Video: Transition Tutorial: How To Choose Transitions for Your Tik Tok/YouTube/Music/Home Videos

about that? Too fragmented? And maybe a little bit abrupt between each clip, right? So let's change a little bit.
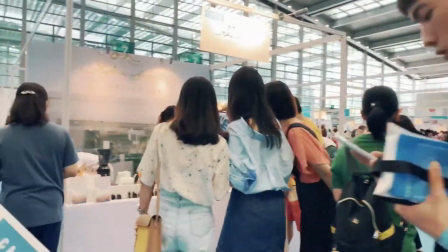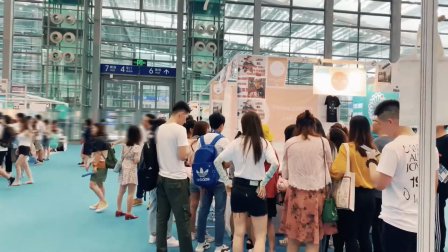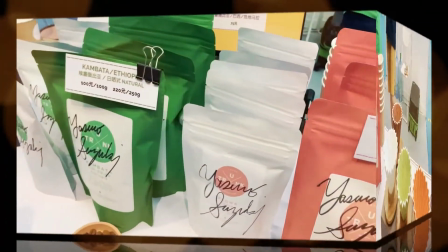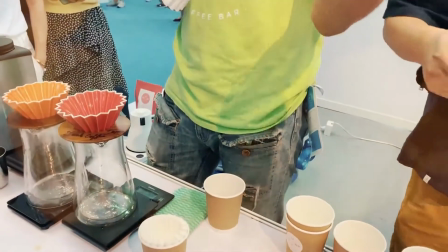So this kind of animation that joins two clips together is called transition. Applying transitions properly can make your video smooth and attractive to your audience. So now, let's use a real example to show you how to choose and utilize transitions. Let's check it out.
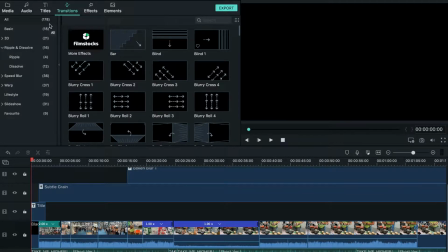88s
There are 178 transition templates in Filmora 9, pretty sufficient for non-professionals to make all kinds of videos.
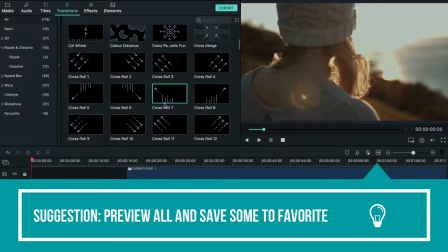97s
My first suggestion for you would be to preview all of them and save those transitions you are most likely to use to favorite.
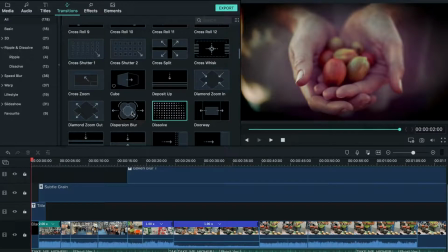104s
And it's pretty easy to do that. Just right-click on one transition and select Add to Favorites.
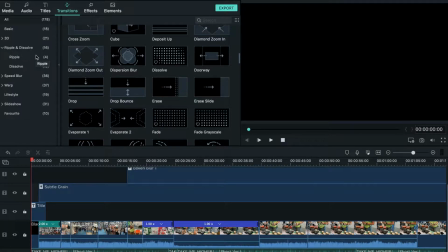111s
And when you need it, just head to the left column. And in Favorite, you will find your saved templates there.
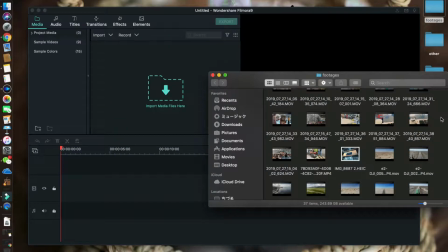119s
Now, I'll show you my mindset behind choosing and using the transition template.
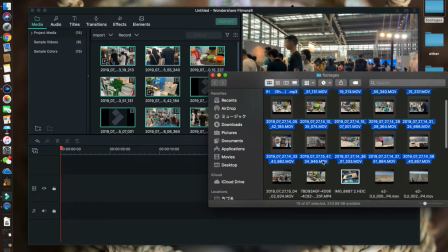125s
So, I'm making a video I filmed on a coffee expo.
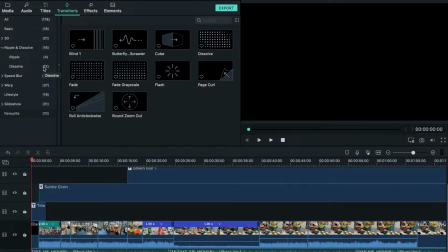129s
After our basic editing like splitting, cropping, and trimming, we've got all the clips on the timeline. And let's start with these two clips, a black screen and bird's eye view of the expo.
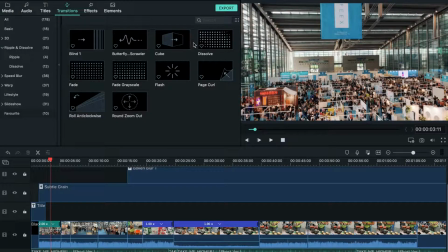141s
Because this is the opening, I need an effect that makes the audience feel like opening their eyes. So I would choose this flash transition.
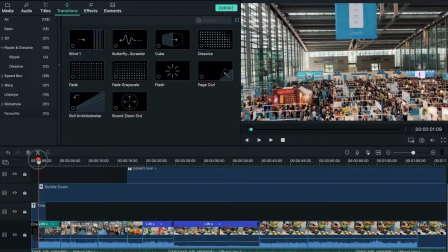157s
Now, it's much smoother. One thing we notice here is that when the title disappears, it doesn't look natural.
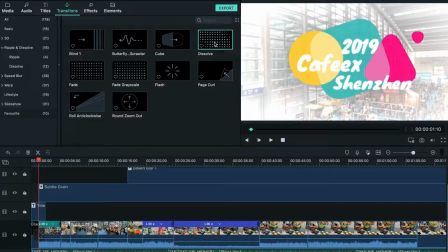166s
So we can add a fade out effect on the title too. That's something you can't do in previous versions of Filmora. Okay, this fade to gray effect will do, because it makes the text gradually disappear.
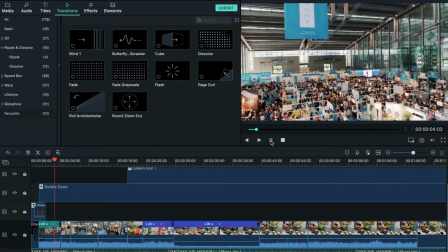181s
But here comes another issue. The title here stays for too short and disappears.
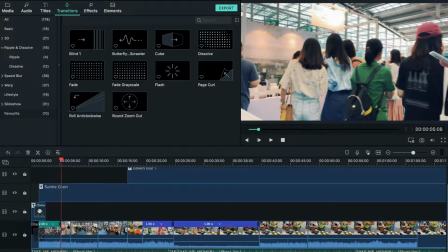186s
So we need to adjust that speed a little bit. Let's double click on the transition.
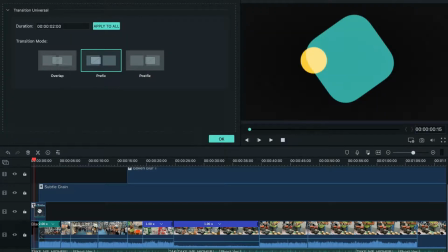193s
And we've come to this control panel. Filmora offers us three options. Overlap means transition animation takes place between two clips. Prefix means transition only takes place at the end of the previous clip.
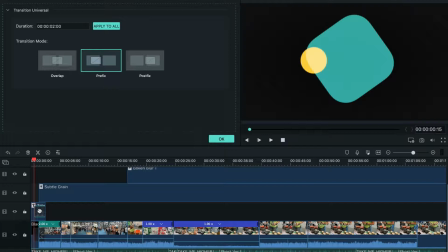209s
Postfix obviously means transition happens at the beginning of the post clip. One thing to notice is that transition consumes part of the video. So what happened there was the transition consumes too much of that text clip.
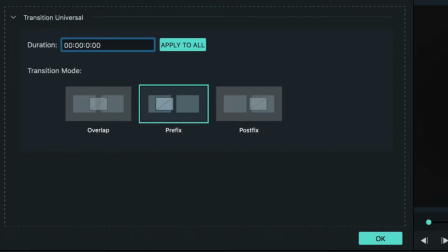226s
Therefore, we shorten the duration from 2 seconds to 1 second.
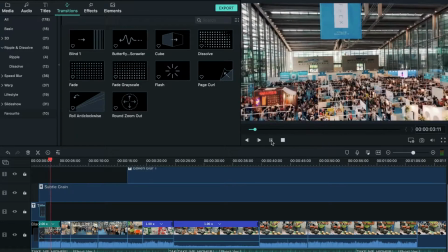233s
Now, the text stays long enough for the audience to read.
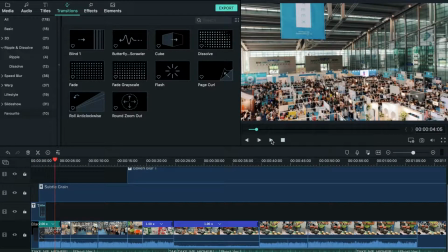241s
Next, let's take a look at these two clips. From bird's eye view of the convention to a relatively close-up view of the crowd.
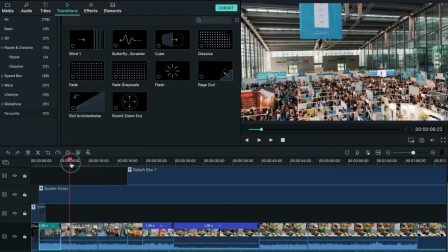250s
If you need a transition from a big picture overview to a detailed part like this, I would recommend this template called Zoom Out.
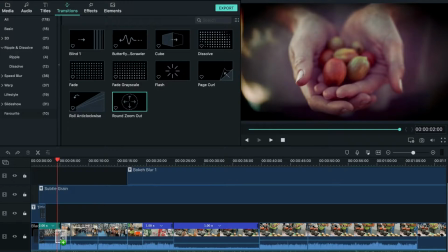258s
I know, it sounds weird because when we take photos using our camera, we zoom out to get a bigger picture from the detailed one.
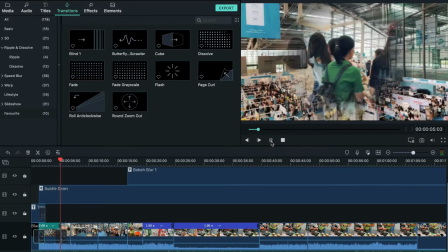265s
But check it out. Looks appropriate, right?
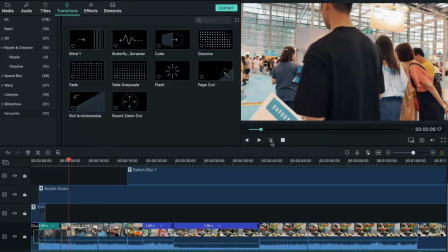269s
So this transition effect creates a feeling like we are actually zooming in. And let's move on to the next transition.